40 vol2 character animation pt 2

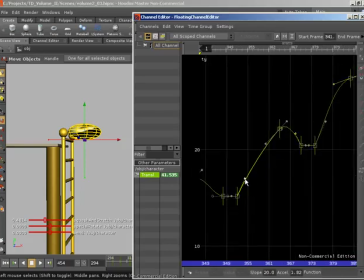There's really nothing to it, it's all just about looking at the curve, seeing how clicking on and dragging on the tangents is affecting the curve, and just moving them until you're happy with the end result. So I think this is our last one we need to do.
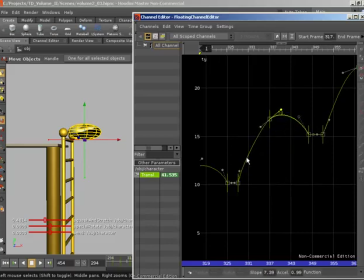Let's move. So yeah, something like that.
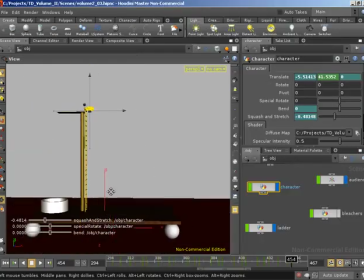So if we now close and were to replay this animation, so I'm going to rewind and play. We jump up and settle, jump up and settle, jump up, settle, nice. All the way to the top of the ladder.
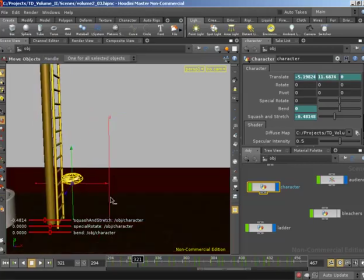So that's that Translate Y taken care of. Now let's go in and give some squash and stretch to really add life to that animation. So what we're going to do when we're holding on Translate Y, we're going to be squashing down. And that's going to be our preparation for the jump.
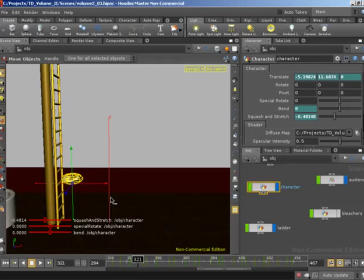And then just before the peak of the jump, we're going to stretch out in Y, just like when we had our jumps in the previous video, almost as if we're throwing our weight into the jump,
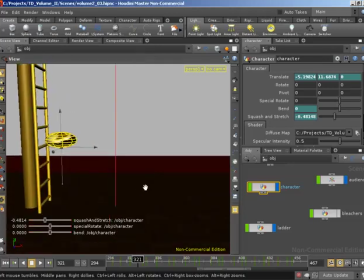we're throwing our weight upwards. So let's find our first jump that doesn't have any squash and stretching.
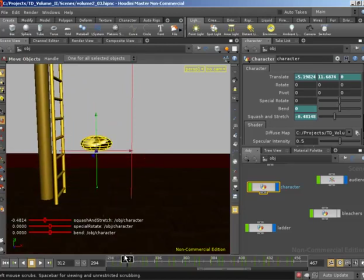So there does. So this jump, so we need to throw our weight up just before the peak of the jump. So let's grab squash and stretch.
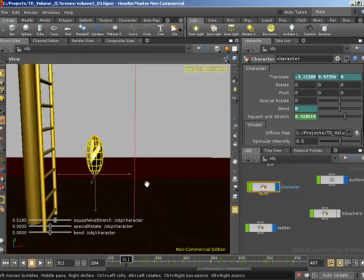Again, recalling that I do have auto key set. So that's going to give us a keyframe there, and then as we come down
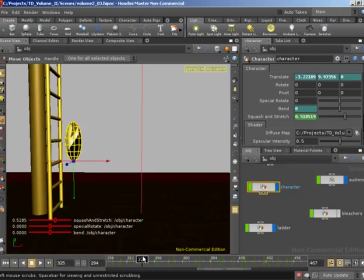on the first keyframe, I want to be zeroed out by that point. And then as we go to the next keyframe just before jumping, I did click on the move to next keyframe button. We can now squash down. So what that's going to do, we're going to jump up and stretch into the jump, come back.
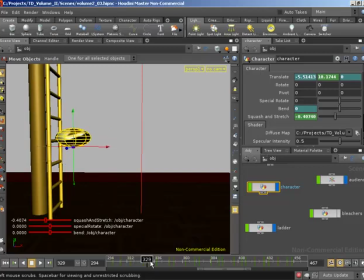When we land, we're going to squash down, ready for our next jump.
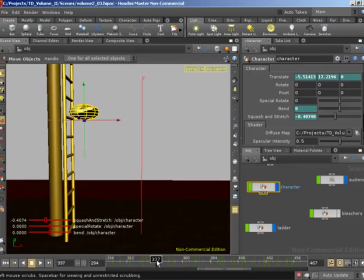So now, just before the peak of the jump, so here's the peak of the jump, I'm going to stretch out. As we move over, we're going to come back down on the first of our translate Y keyframes. I want to zero out our squash and stretch.
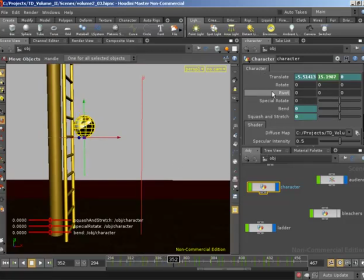And then by the next keyframe, so I click on the next keyframe button, we want to squash down in preparation for our next jump.
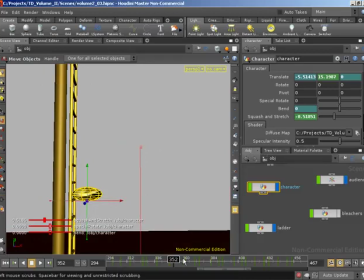And that's very simple, we're just going to repeat that for the rest of the jumps. So just before the peak, we're going to stretch out. On the first of the translate Y keyframes for our hold, we're going to zero out. On the next of those, we're going to squash down some.
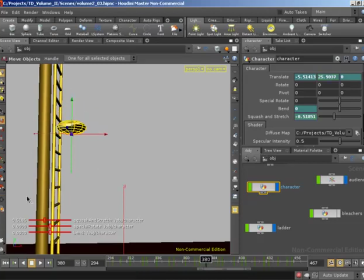Just before the peak, we're going to stretch out. 0. And undo, grab our character. So 0, and then make sure I am on the right keyframe.
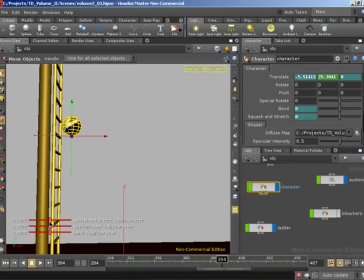There we go. So on that final keyframe for the hold, squash down.
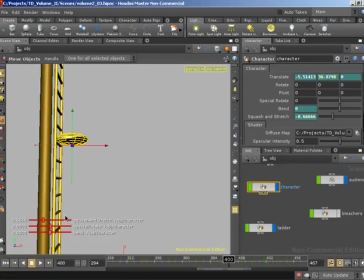Just before the peak, stretch out. 0. And squash down. Should just have a couple more jumps to do. So just before the peak, we're going to stretch out, throwing our weight into the jump, pushing our character upwards.
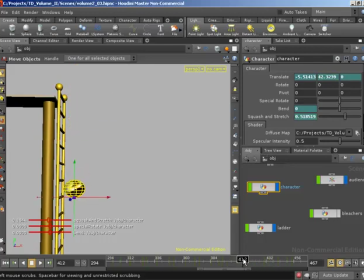Oops. Alright, so stretch out. No! So you want to find that keyframe. There we go, so that's our first keyframe for the hold. We're going to zero out. On the next keyframe, we're going to squash down slightly.
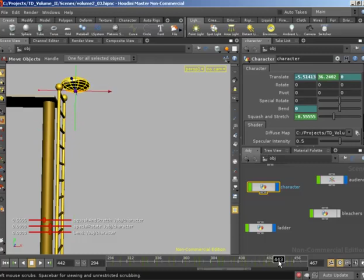And then for our final jump, just before the peak, we're going to stretch out. And then we're going to zero out on the first keyframe for the translate Y of the hold.
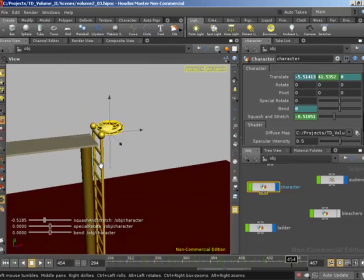And on the last keyframe, we're going to squash down, ready to begin jumping onto the diving board.
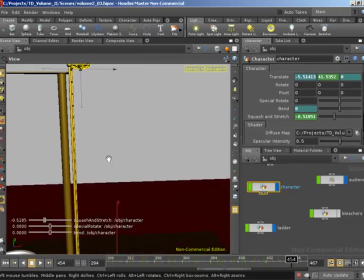So if we're to watch that back,
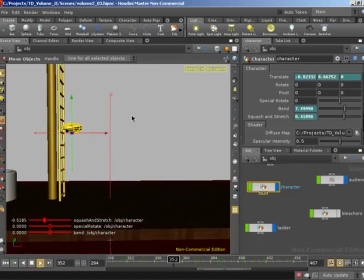rewind and watch that back, you'll see there's a lot more energy now in that jump.